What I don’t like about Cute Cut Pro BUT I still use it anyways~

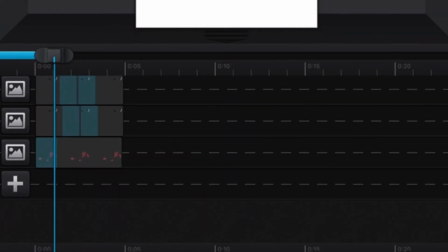Now, this is my last and final complaint about the program that I wish they would change,
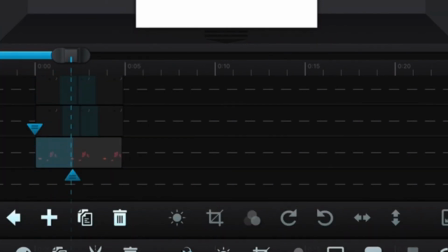and it's when you do a custom transition.
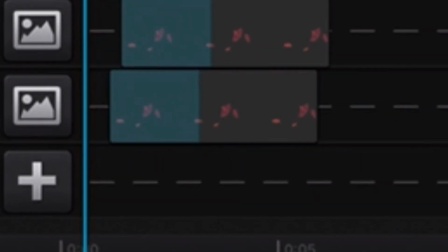Afterwards, let's say you want to edit the clip that the transition is in.
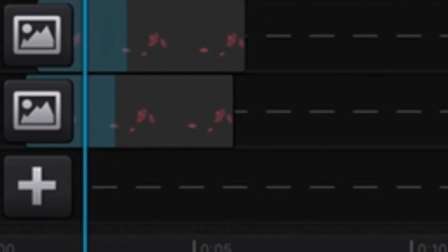Whatever edits you do to the clip, whether you're just cutting and removing a part of it, or you're scaling it, it's gonna affect the animation.
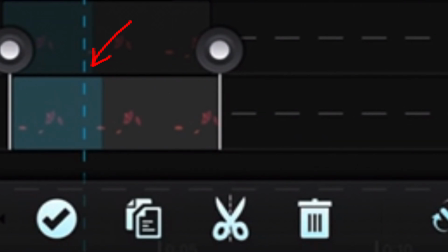You can't just, like, let's say I animate the first half of a video and then I decide,
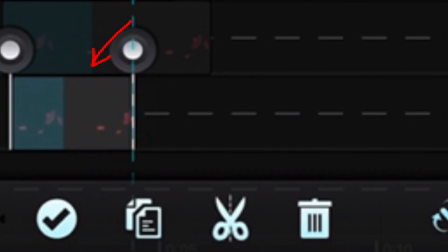you know, the second half that's not even animated, I want to get rid of it. I want to cut it.
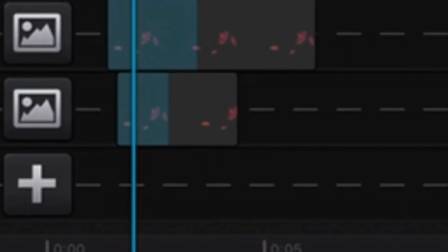I want to remove it. The second I remove it, whatever size it decreases by also decreases the animation.
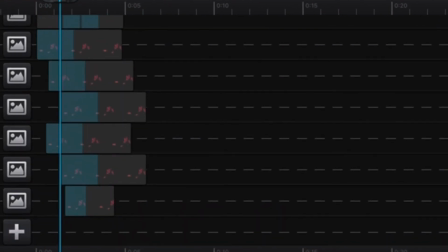It makes no sense, and I don't know if I'm articulating this well.
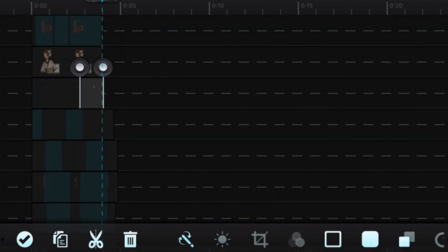I will try to find video footage to show what I mean, but it's a very frustrating part of this.
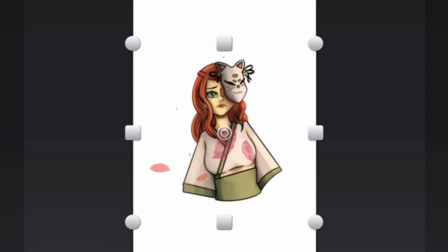So hopefully we'll get some kind of patch that fixes that if there's any development going on with this app. I have no idea when the last time there was an update. Heck, I might need an update now and I don't even know.
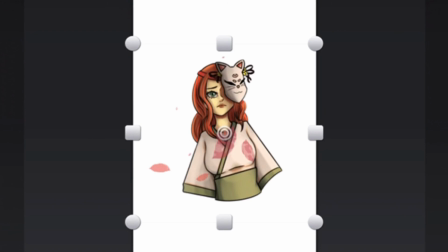I think it's about time I wrap up this video. I am doing the last of my animation where I am creating these like sakura petals,
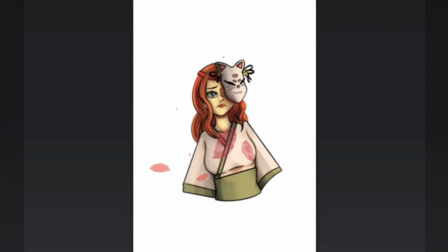and I am duplicating the layer over and over again, and I'm rotating, I'm moving them across the screen. Initially, I think I had them blowing the wrong way because the hair was going one way and the petals were going another, so I fixed that here.
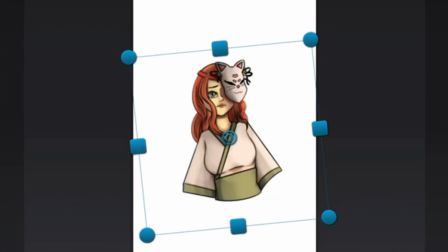Make them bigger, smaller, turn them around, try to make the petals look different enough while still using the same layer. And I think it turned out pretty well. So yeah, then you just export your video.
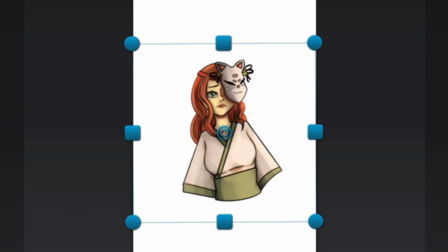Hope that it loops okay, even though mine definitely did it, but you know, it was my first try, and after doing it one time, I think I can do it better next time. I think I can get a better loop now that I've kind of talked with you guys about
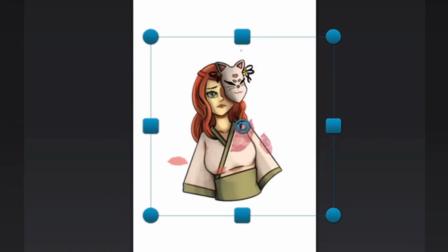my issues with the program and how I think I might be able to fix them,
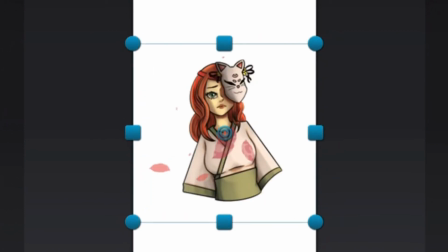but you know, practice makes perfect, and us artists, we gotta make the best with the tools that we have. Now, of course, I could go on my computer and make some awesome animations, but I kinda like working from my iPad.
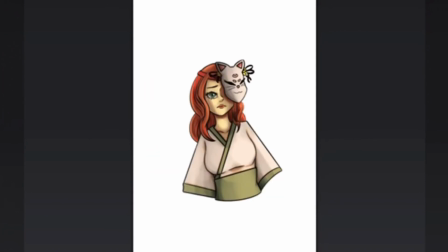I like being able to sit in bed or go to the couch and be able to edit my videos.
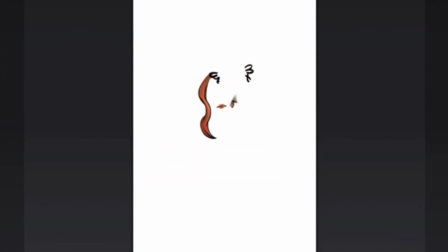It's pretty cool. I hope all you future animators learn something from this video,
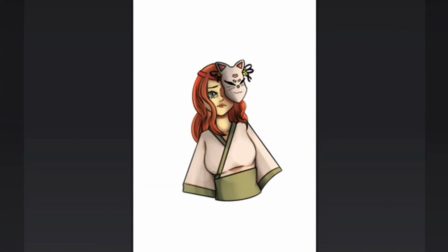and hey, leave a like because I voiced this over. Good luck finding another Cute Cut Pro animation video with a voiceover.
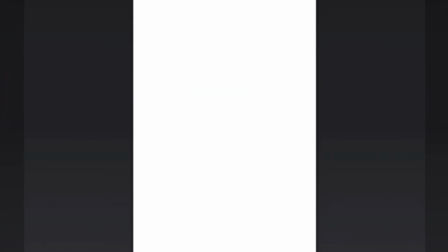Yo, are we gonna end this right at 20 minutes? Crazy.
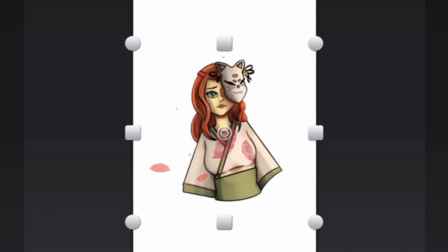Leave a like, subscribe. I don't know when my next video will be, but if you guys have any ideas, I would love to make more YouTube content.
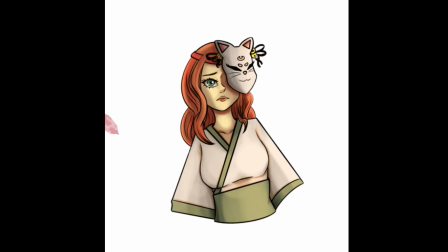I guess I could always re-upload my TikTok videos. I've been pretty consistent about those if you guys wanna check me out over there. Now I gotta go decide what song to put in this video. Ah! Bye-bye.